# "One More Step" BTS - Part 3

And so it's like, if you remember the first one and you remember all the way through, then you're gonna get the payoff for all of them back to back to back.
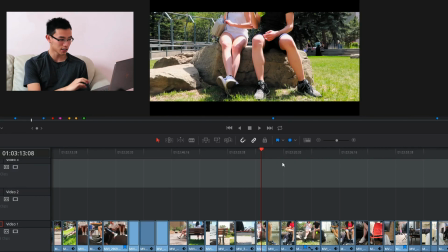[4:11]
So here, setup. They're sitting down downtown, they're drinking water.
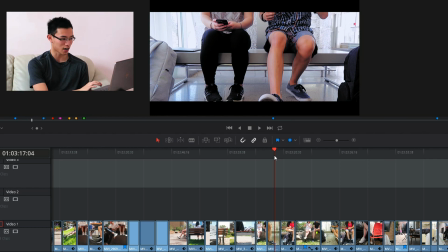[4:15]
For this setup, they are sitting down and the guy is pulling out earbuds to listen to music.
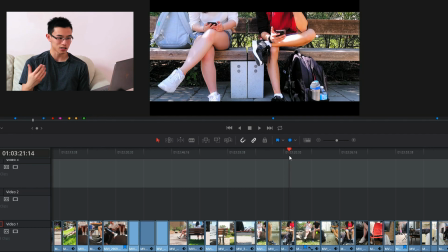[4:22]
Here, they're just sitting down both on their phone.
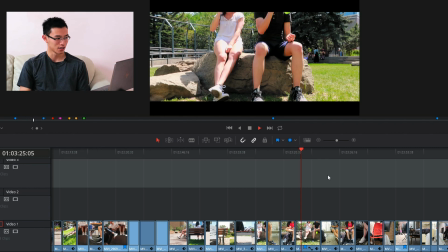[4:24]
And then payoff number one, which is here, Crystal drinking water and spilling it and having a chuckle.
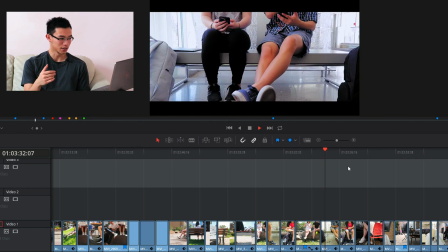[4:33]
Payoff number two is sharing music.
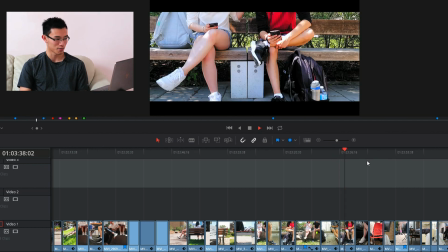[4:38]
And payoff number three is Megan pushing me and then laughing about it.
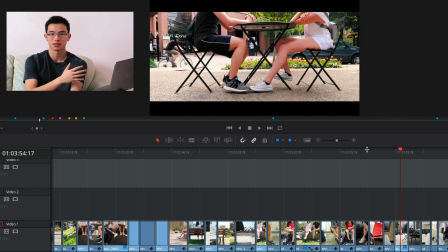[4:44]
I actually tried an edit where I just took out all the setups and just had left in all the payoffs, and it felt hollow. Although it was faster, it felt hollow and all the interactions seemed had less of an impact. So yeah, here, match cut.
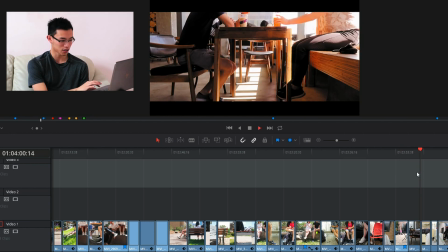[4:56]
Again, all of these.
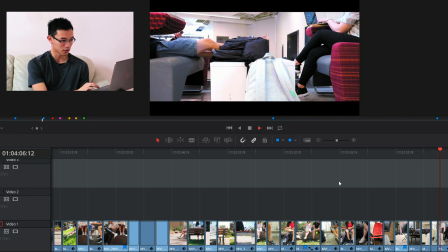[4:59]
of them facing each other and into, which flows nicely into this shot,
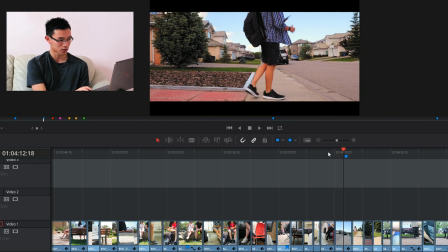[5:06]
which is the which is a nice change of pace. Obviously music changes and everything here.
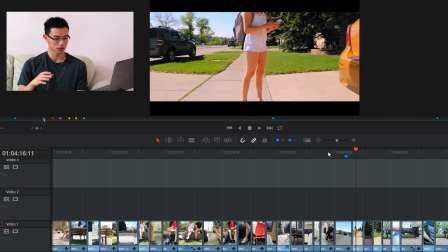[5:12]
Because I was able to film Crystal first and see also with later on as well, so I was able to mirror it and match her blocking as much as possible, trying to show that like back and forth kind of thing.
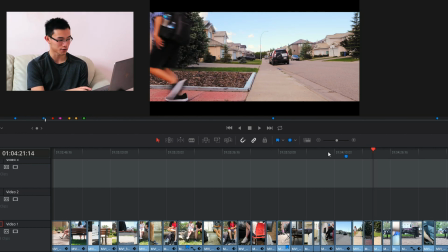[5:24]
Okay, so trying to keep continuity of movement together here, you can see that I am running off to the left and she is running off to the right, both getting prepared.
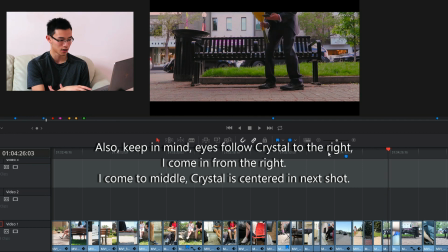[5:33]
And when it's my turn, I'm done being prepared, I walk in from the right to left. And in that same notion, she is going left to right.
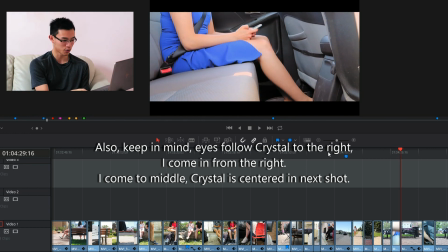[5:42]
So yeah, that you, the continuity of motion, trying to keep that in sync.
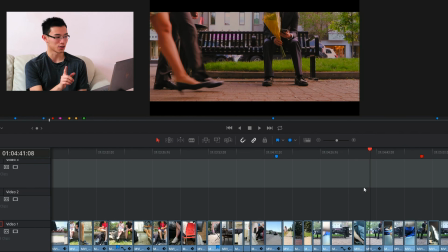[5:47]
All these scenes of the bench, probably didn't notice, they're all flipped. They're all flipped backwards.
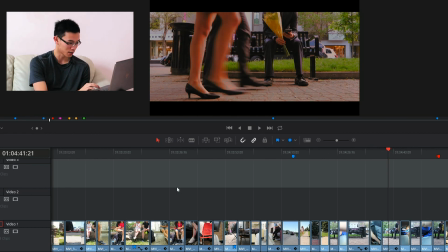[5:53]
There was a bunch previously as well that I had to flip. Just because I wanted to try and keep,
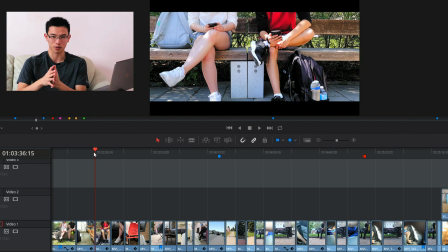[6:00]
I wanted to try and keep this notion of a progress when they're going from left to right.
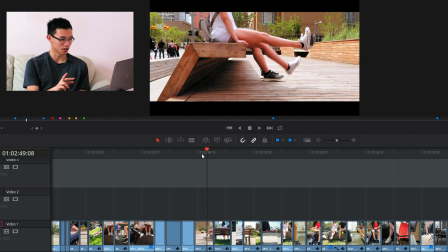[6:05]
This shot was originally flipped. If you've been downtown close to the station, you would know. But it's flipped the other way, but I wanted them facing forward. And so had to flip that.
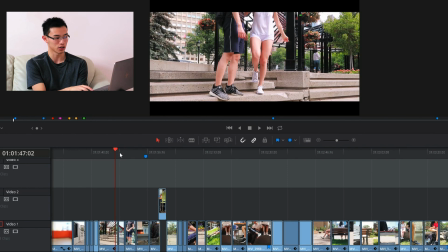[6:15]
This shot was also flipped because again, I wanted her leaving to going left to right.
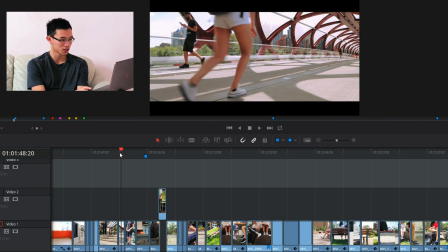[6:20]
And the same thing with the peace bridge, left to right, that's also flipped.
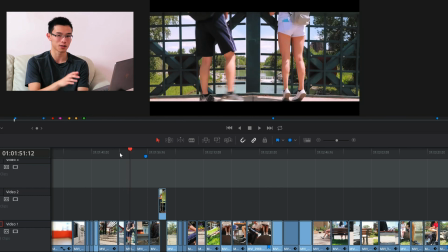[6:24]
And even this bridge, trying to keep that continuity of moving from left to right, that progress going.
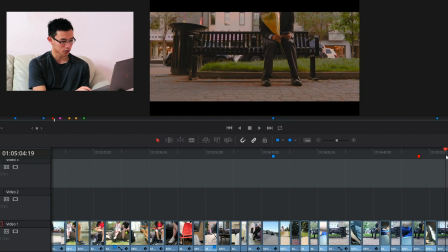[6:30]
So again, also this was also flipped. So yeah, for all these scenes, they were also flipped.
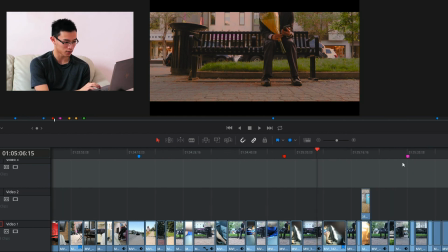[6:36]
Really all in service of the final moment for this, because we wanted her to be running left to right.
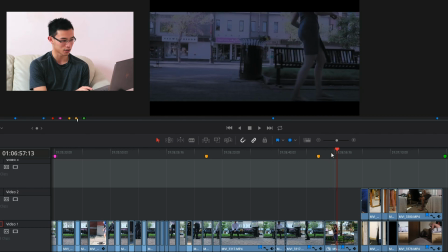[6:41]
And there was this nice open area to see that she was running, going left to right.
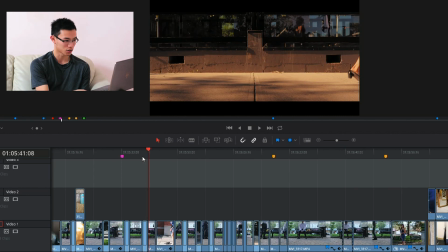[6:46]
In the end, we had to flip absolutely everything. All these shots that go back and forth show Crystal running and then me sitting at the bench.
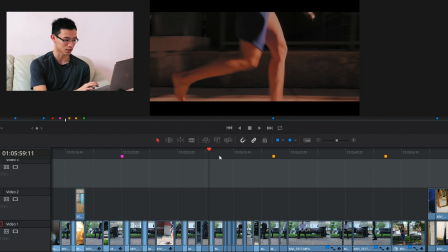[6:54]
So it's that you get to see that back and forth as time progresses. But then, is it right here?
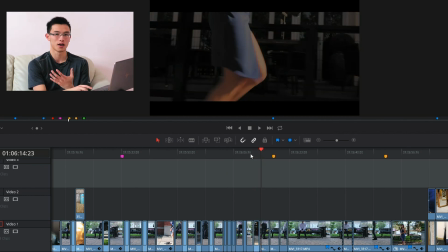[7:02]
To really show like the passage of time, to really show how long the guy was waiting there, had a bunch of these shots back to back.
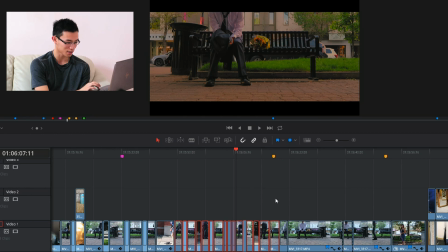[7:09]
Also, as you can see here in this area, it's a bunch of rapid cuts that go, again, as I said, back and forth from the guy to girl, the guy to girl, the guy to girl,
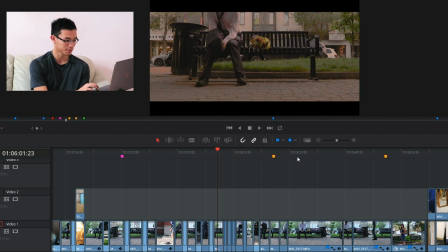[7:17]
to show how, to show the I guess the anxiousness of it. And then when it hits here, this is just, how long is this?
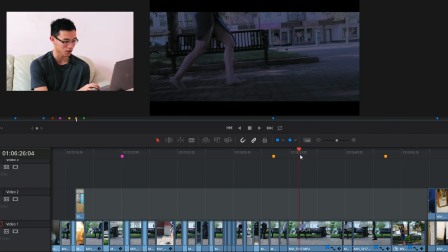[7:27]
622. This is solid like 30 seconds where it just goes uncut. It's just one long take to really show that, you know, it's a change of pace, something different.
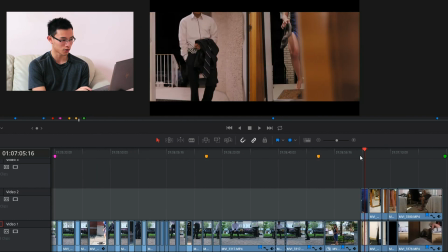[7:39]
There's contrast to the way that there's cutting to. Again, here with all of these shots, I wasn't quite sure how Crystal's house would fare in terms of filming.
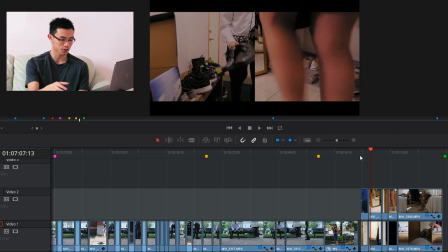[7:47]
And so I filmed her house first, and then I just tried my best to match it.
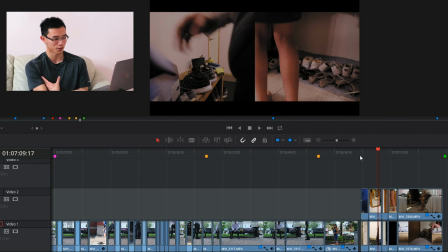[7:52]
That made it a lot easier than if I were to film first and then have to go back and try to
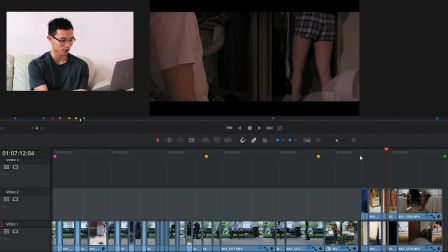[7:59]
put her house in a way that might not work. Trying to get that duality of both people.
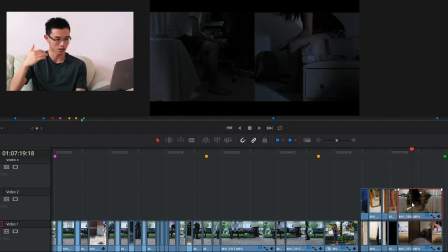[8:07]
This is like the lowest low that they're at.